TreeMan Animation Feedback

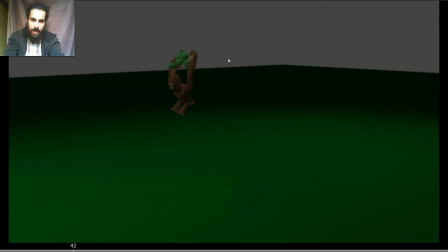Okay, but see how he's building the momentum, and then you have a couple of frames where he stops the momentum and then he goes again to make the impact. So maybe you just want to remove
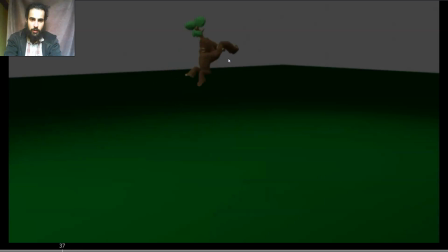those frames. Yeah, I think I would do that. Just remove these two frames where the so this one is good, so just remove this frame.
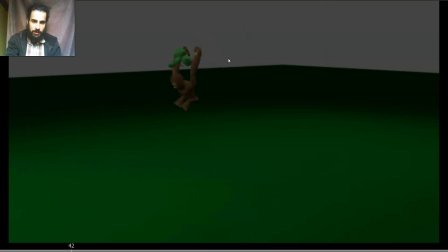So I would remove this frame because it's not moving that much, this frame, so it's not moving that much, and it's just like a held pose almost there, and then boom, so you have more fluid motion,
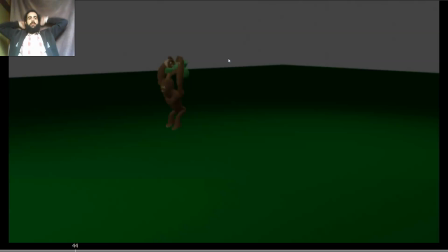so it doesn't stop in the middle, so it's like boom, and you have that impact.
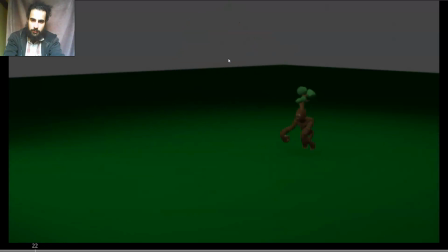And also when you have that hold pose,
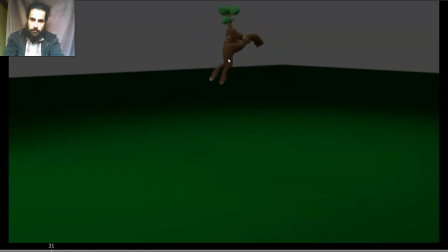and also yeah, basically check the the curves on the main control, because if you track the hips, see how he's moving forward,
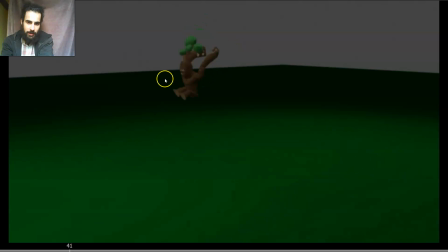then down, but without moving forward, then forward again, then down and back, then forward again. So yeah, just make sure that the main control, that the hips are moving coherently. So they are moving forward all the time, and you can have that slowing on the high part,
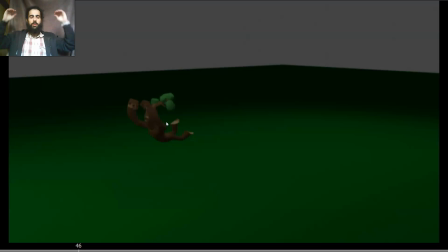but always forward, and when he's moving down or up, it's coherent. So it's slowing in and slowing out and having fast ins and fast outs, but always with a coherent spacing. So it's not one frame where the movement stops going down and then moving forward.
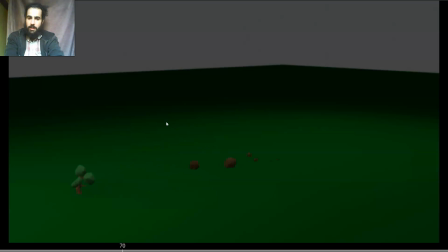So yeah, just clean up the curves there. And yeah, overall that's awesome. Oh, there's more animation. Wait. Great, I quite like that. Just be careful.
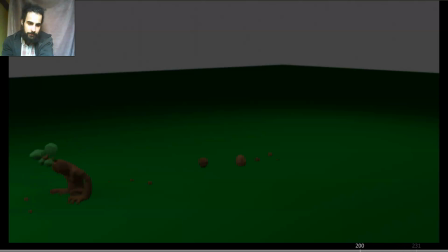Just be careful with the. I love the poses, by the way. How the. Ooh. The timing as well of the hands going.
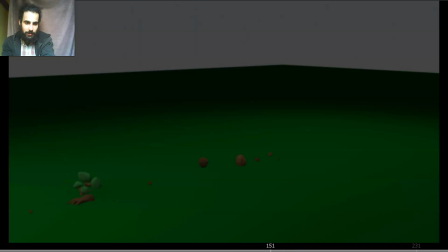That's great. Just to keep the more of a fluid movement, you can see how the movement is moving to the right.
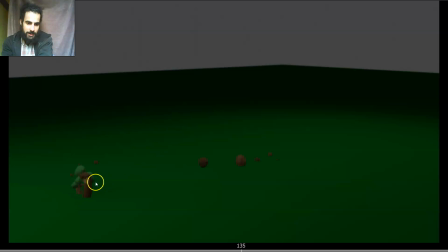So the fist is moving to screen right, then so 1-2 frames screen right, and then stops or almost moves to screen left, and then opens the hand.
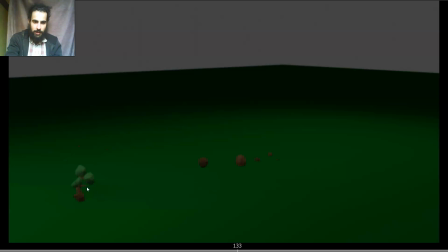It feels kind of like a hitting a wall. So instead of doing that, maybe you want to have this frame where the fist is a bit more to the left. So when getting to this pose, the hand is still moving to the right.
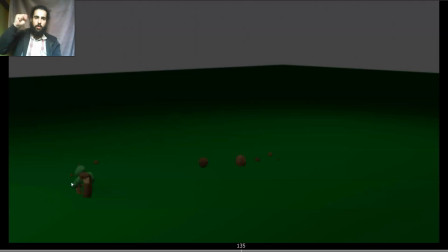So you have that easing to that pose instead of just feeling like a pop, like boom, boom, but you have that small easing to the pose. Because now it feels a bit jerky there, like a lot of movement.
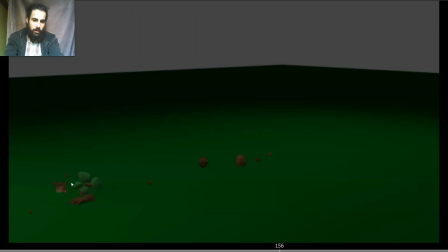Same here, right? So he pushes, he lifts the hand, but you can see how there's a big spacing here, and then the spacing almost hits a wall and rotates only.
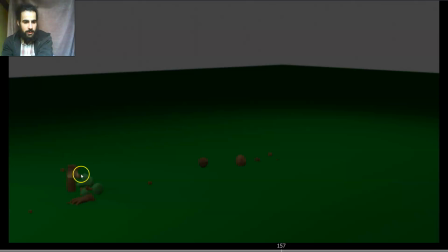So it feels a bit jerky, the movement. So maybe this frame, it doesn't travel that much. It's already begun to start rotating the hand. So it's not just like movement and then rotation, but you have that movement, a bit of rotation, and a lot of rotation and a bit of movement.
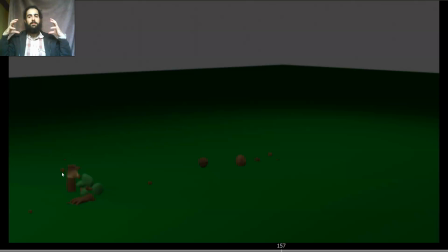So you still have the overlap, but not that much of overlap where there's just movement or just rotation, but you have that bit of both on each frame. And then okay.
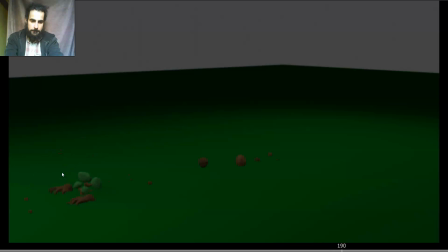Then here see how it pops forward and then back.
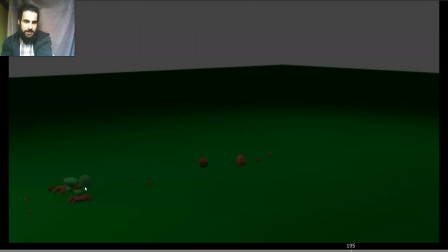If you did it as an anticipation, just when you are doing anticipations, try to make them that at least 2-3 frames so that we can read them if they are small. Because if you just have a big anticipation and just one frame, it feels like a pop.
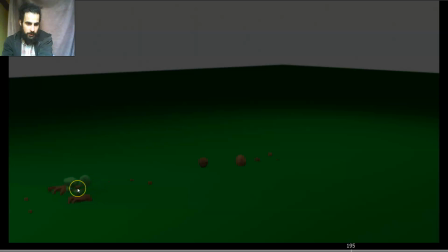It doesn't feel like anticipation. I don't know if you wanted to do that here, but just to let you know. And so yeah, and also I don't know if you have IK hands,
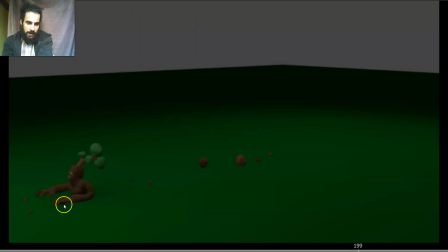but just if you can drag the hands so they are not sliding on the ground, so they are kept on one place, it would feel more real, because now they are just sliding on the ground. But it's really hard to do it with FK hands. So if your character doesn't have IK hands,
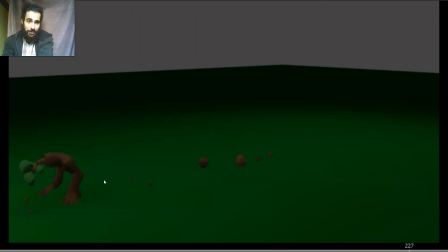well, just try to do your best frame by frame. But yeah, the settle I quite liked. Just this leg here, it feels a bit jerky, a bit of much movement.
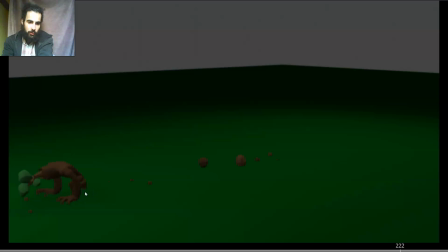Just try to keep it more subtle. So instead of just raising that much here, that faster, and then moving forward, just try to even out the spacing.
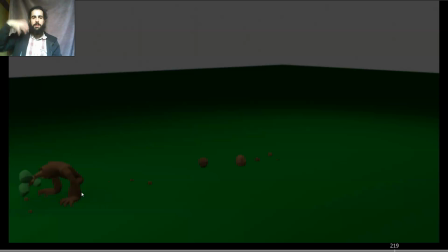So he raises the leg and plants it again, but a bit slower, so it's not that snappy, because it's not the main movement. We don't want the audience to focus on that part, so we don't want that much contrast on the leg lifting and planting.
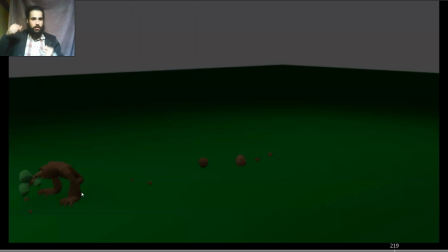So we want the leg more of a fluid motion, so it's just like the audience can see it, but it's not drawing the attention to that part. See how, for me, when I see it, my
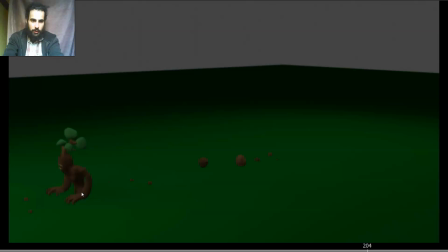attention goes directly to the leg, because it feels like a fast movement.
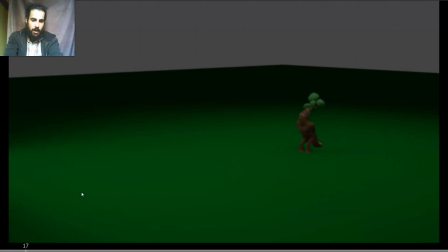So yeah, just slow it down a bit. And then, as I said, the settle, I really like it.
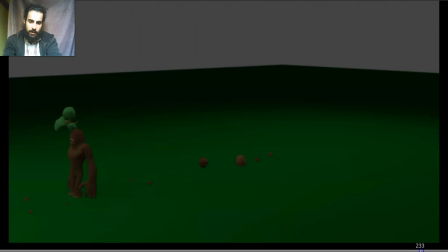It's something that beginners tend to struggle a bit.
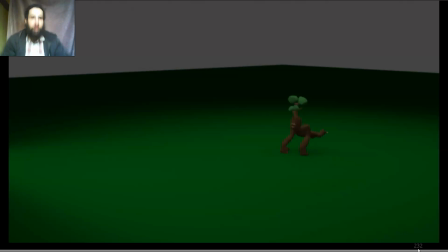But I really like how you overlap the arms, the head. So that's really nice.
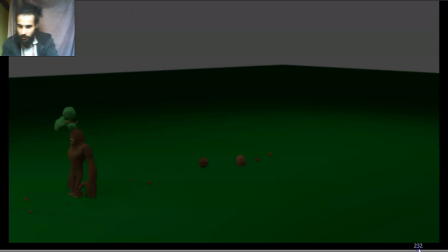If you wanted to add a bit more polish to that, I would say just same here. So the feet is moving, so the foot is moving back.